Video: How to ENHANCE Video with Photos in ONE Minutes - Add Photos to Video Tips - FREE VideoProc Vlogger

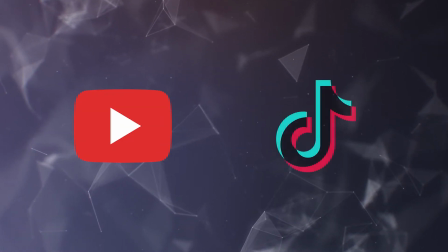0:00 Most of videos we make for YouTube or TikTok include both pictures and videos.
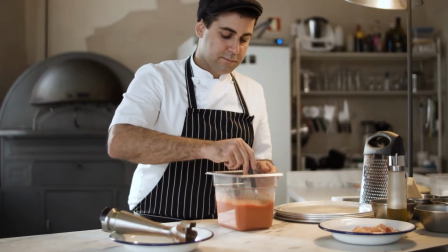0:05 But many times, a static picture suddenly appearing in a video might look weird.
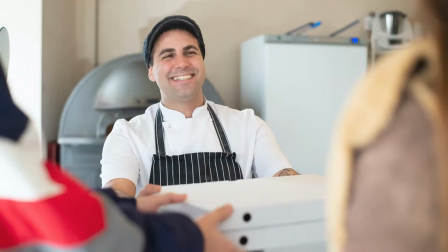0:11 That's why this tutorial comes in.
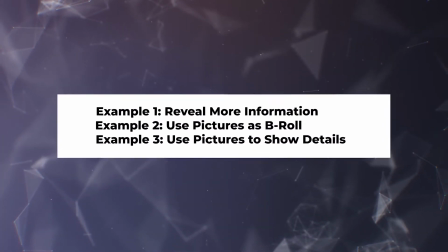0:14 We're going to use 3 examples to teach you how to merge videos and pictures together into a single video naturally.
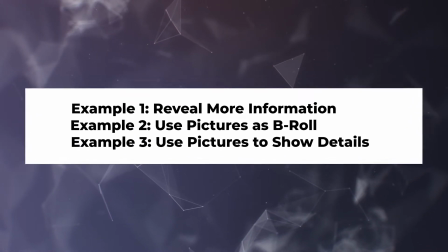0:23 Alright, let's get the video started.
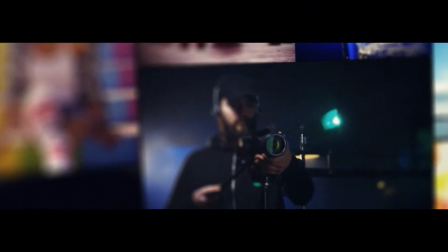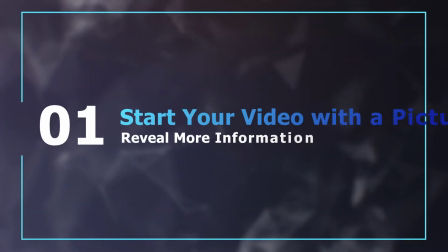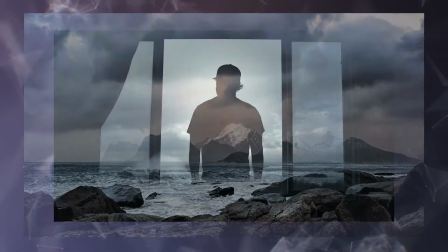0:40 We will want to show the main points of the video at the very beginning. We can put a picture related to the main content at the start of the
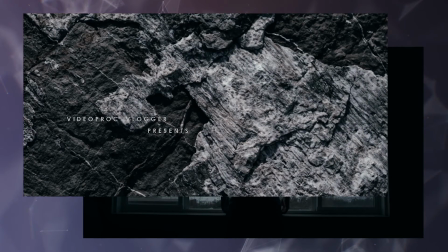0:48 video to explain the shooting spot and set up the overall tone.
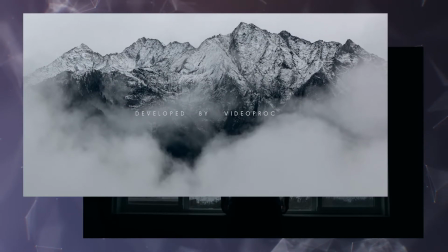0:53 In addition, we can add some text to help audience quickly get a point of the video.
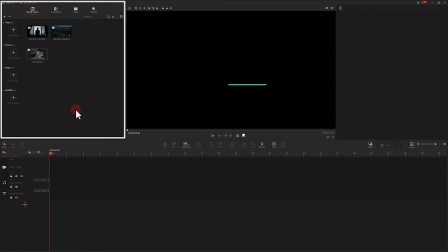1:00 We just need to add a video and a picture clips to VideoProc Flagger. Then add a picture to the timeline.
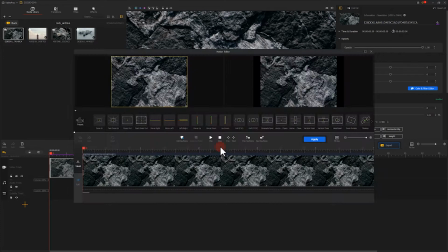1:12 Click on here to add a motion effect for the picture. Hit this button to add a text clip.
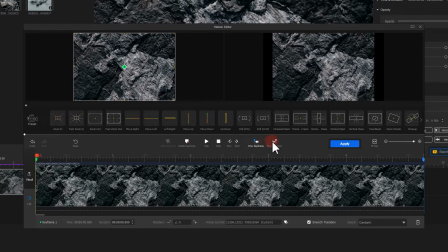We can choose the text preset, or make some customized adjustments and add a desired text effects.
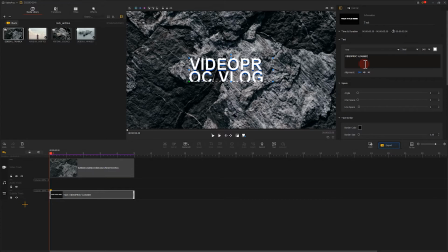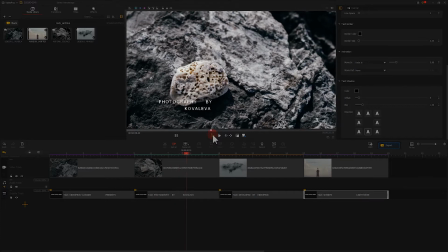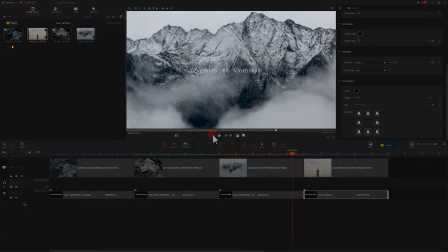1:50 After the edits for the picture and the text clip, we drag the video onto the video track.
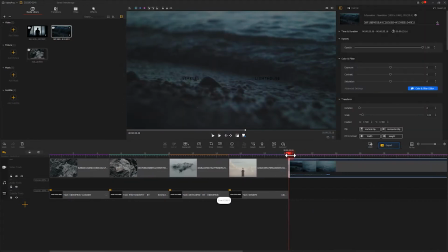1:58 Place it next to the picture and the text clips, and go on the edits.
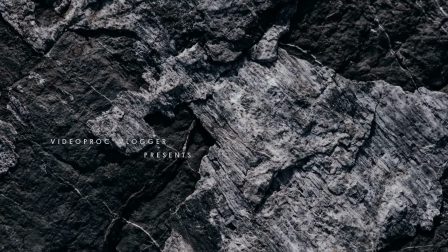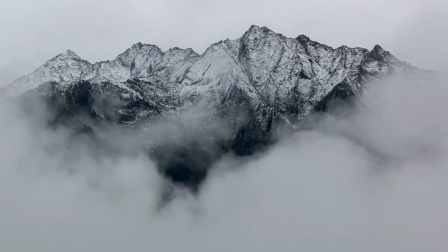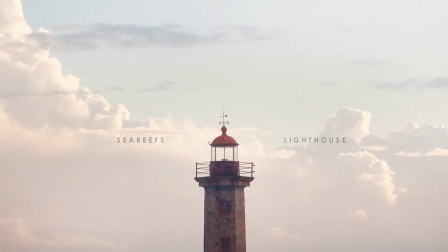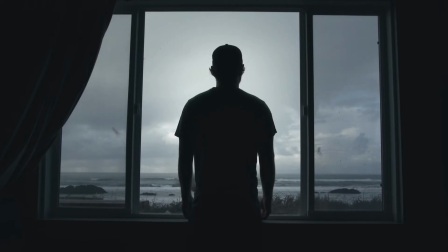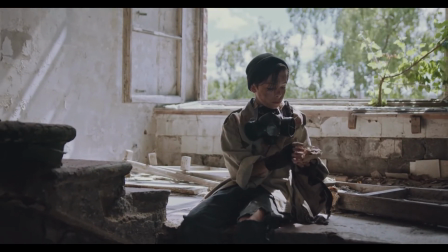3:00 Pictures can also be used in our video as a B-roll for enhancing the atmosphere and emotion of the video.
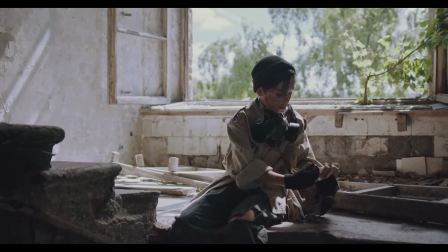3:09 Plus, we can add smooth movements to the picture by adding motion effects like zoom in or zoom out.
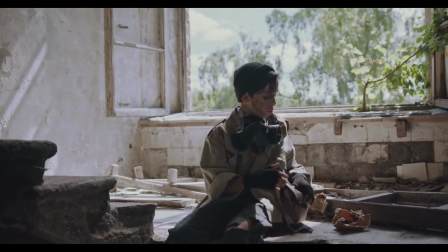3:17 The final work will look much more smoother than what we get from the handheld camera.
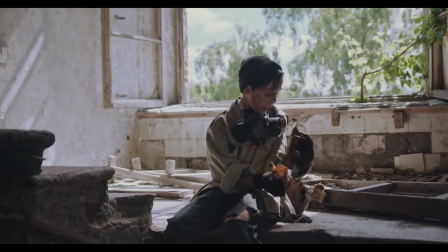3:24 We can enhance the atmosphere of the loneliness and mystery greatly.
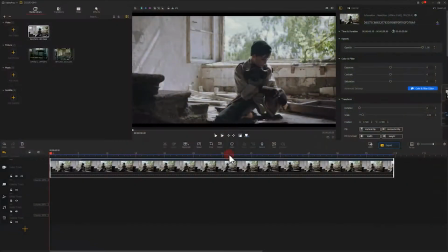3:29 It's really easy to do. Go to the timeline.
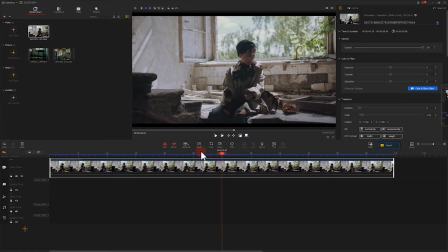3:34 Navigate to the position where we want to insert a picture. Then drag the picture onto video track.
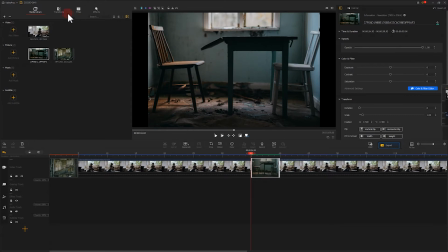3:47 After that, we can add the loved transition effect.